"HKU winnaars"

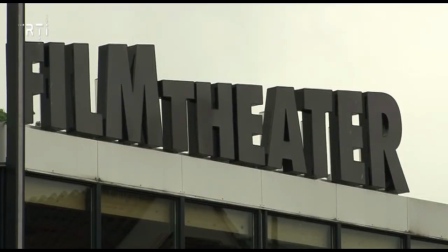Vrijdag 21 juni was het filmtheater het toneel waar de eerste en tweedejaarsstudenten van de HKU Hilversum hun eindejaarspresentatie hebben gehouden.
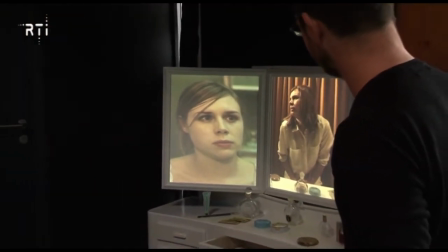Een echte jury moest de inzendingen beoordelen in de categorieën experimenteel, fictie, animatie en documentaire. En daarnaast was er ook nog eens een publieksprijs. Nou ja, wat je zegt, niet experimenteel, maar op zich zag hij wel waanzinnig mooi gepasseerd uit. Mooi was het zeker. En daarom ook weer niet makkelijk. Dus werden we vriendelijk, toch dringend verzocht om te gaan. Merel Schrijver, mede-organisator, legt uit waarom deze mediale zo belangrijk is voor de studenten. Wij hebben de HKU-mediale georganiseerd nu voor het tweede jaar in het Filmtheater Hilversum. En dat doen wij omdat wij het heel erg belangrijk vinden dat studenten zich tijdens hun studie al realiseren wat gebeurt er allemaal na mijn studie. Dus dat ze alvast in contact komen met het bedrijfsleven en potentiële opdrachtgevers of potentiële werkgevers.
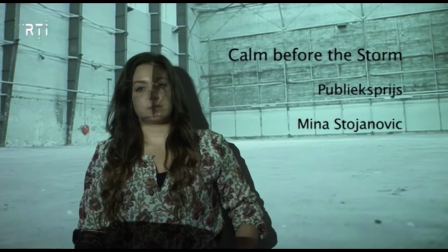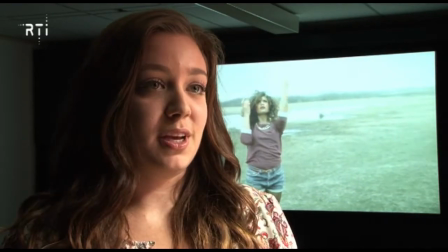Camer for a Storm gaat over de mens en de dansers in de videoclip die representeren de mens en die dansen en strijden met de lijnen die te zien zijn.
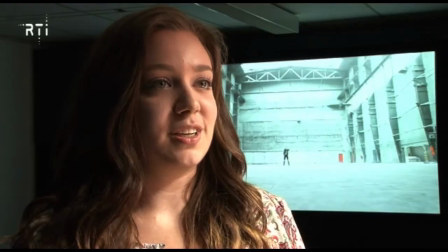En de lijnen die van boven komen die representeren de kosmos, het helal en het geloof.
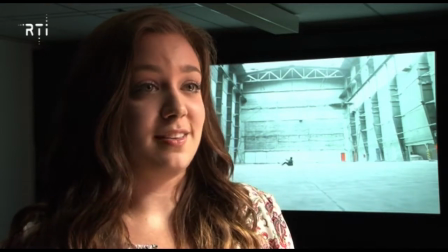De lijnen om de dansgres heen, die representeren het ik, de persoonlijkheid en het ego.
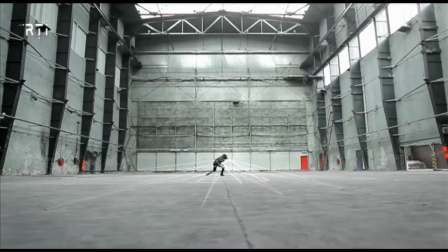En de lijnen van onder, vanuit de grond, die representeerden de aarde en de industrialisatie.
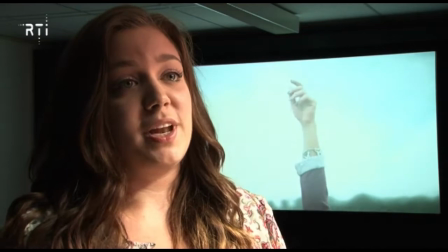We hadden een visual effects team van drie mensen en die hebben zich op de lijnen gestort om het zo te creëren zoals het nu is.
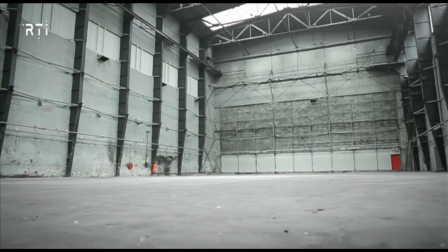We zijn het hele land door geweest om de goede locatie te vinden.
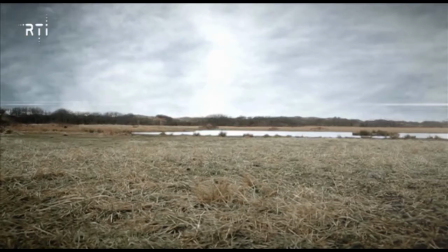Want we zochten grote lege ruimtes waar echt het individu alle aandacht zou krijgen.
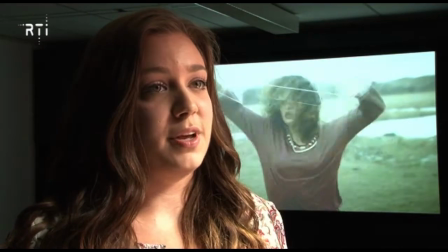Dus we zijn in Amsterdam, Rotterdam, we willen naar de Veluwe, hier in Hilversum in het bos zijn we geweest.
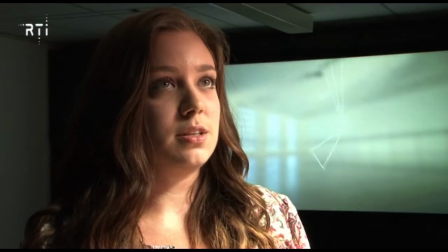We hebben gekozen voor Calm Before the Storm. Dat is een liedje van een Amerikaanse artiest, Tab.
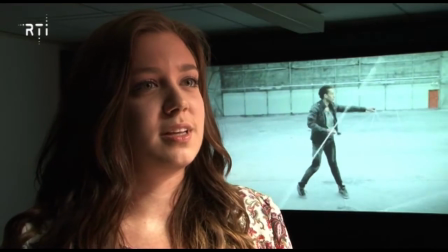Het is niet een snel, uptempo nummer waar veel kleur in voorkomt en wat een hele snelle montage heeft.
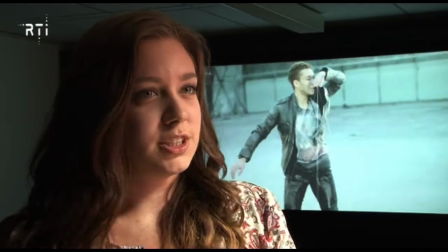Dus ze willen een soort van rust creëren. En omdat de drie locaties toch heel anders zijn, hebben we toch gekozen voor een wat monogomere kleurenpalet.
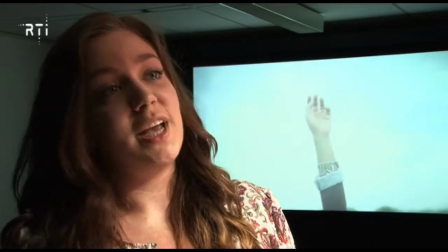Om daar toch die eenheid ook weer te creëren.
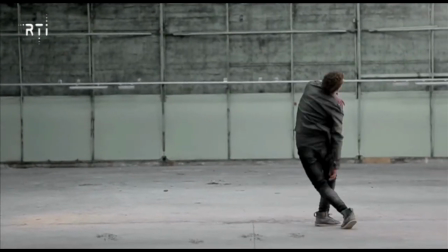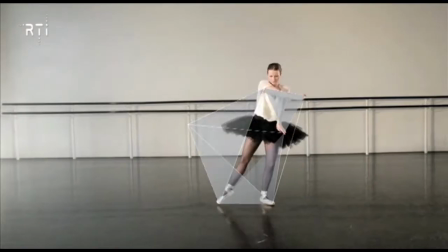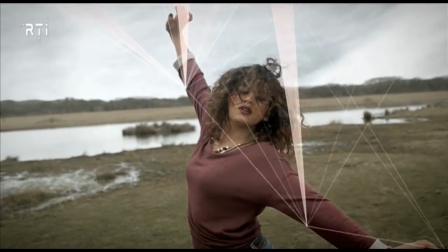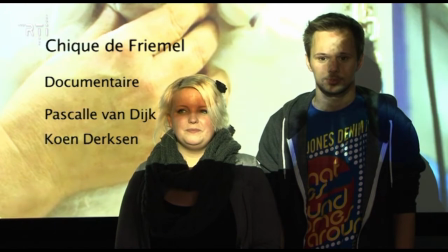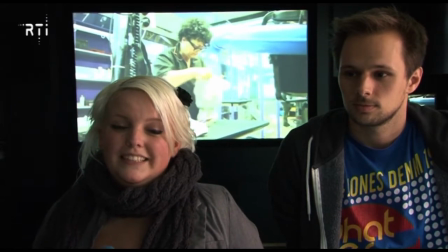We hebben een film gemaakt over een hondentrimsalon. Die gespecialiseerd is in showpoedels.
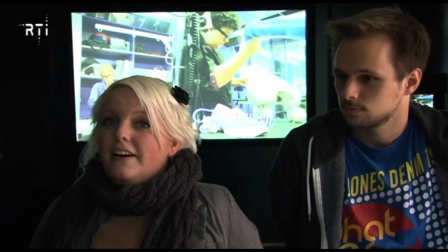En het gaat vooral over de vrouw die de trimsalon heeft. Want zij is bijna geobsedeerd door de honden.
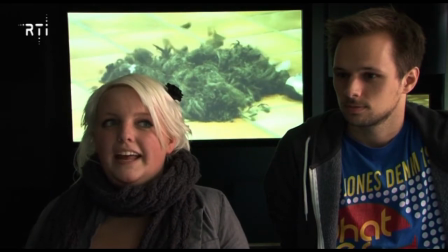Haar leven is de showpoedels en we hebben proberen te onderzoeken wat daar dan achter zit
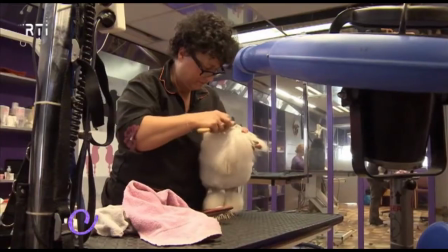en waarom ze constant alleen maar met die showpoedels bezig is en waar dat vandaan komt.
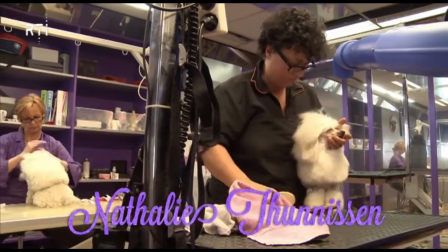We zijn ook op zo'n hondenshow geweest en daar zie je ook heel veel van die mensen.
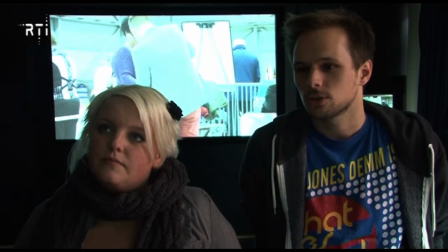Maar we hebben ons uiteindelijk vooral op Nathalie gericht, je kunt niet iedereen zijn verhaal vertellen, we willen dan specifiek haar verhaal vertellen.
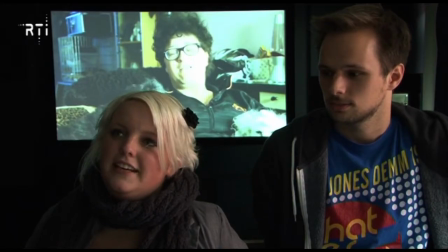Deze vrouw wil heel graag winnen in alles. Ze wil overal de beste in zijn.
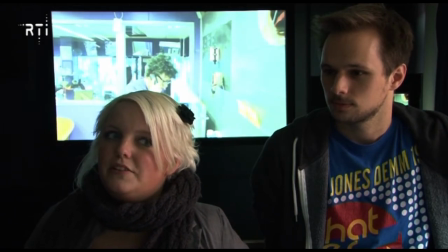En ze heeft natuurlijk een trimsalon, dus met de showpoedels kan ze laten zien dat ze het beste kan trimmen van iedereen.
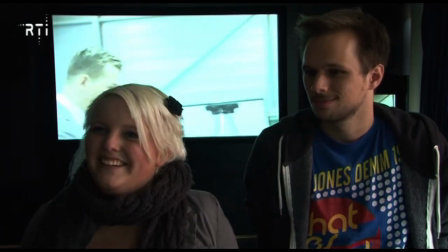Ik begreep de hobby ook niet echt. Dus ik denk er moet wel iets meer achter zitten.
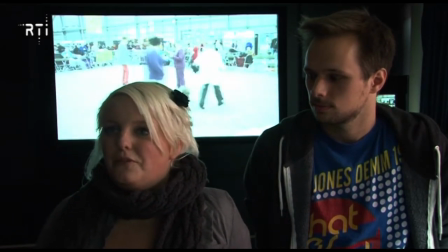En ik had eigenlijk altijd al in mijn hoofd dat het eerst vooroordelen wilde bevestigen en dan dat steeds meer wilde afbouwen naar wat er nou echt onder zit.
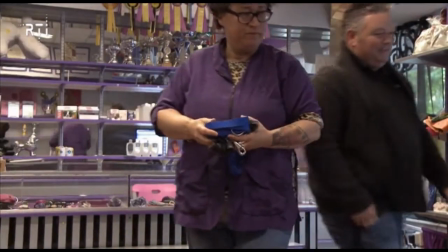En dat is uiteindelijk ook een beetje de structuur geworden van de film.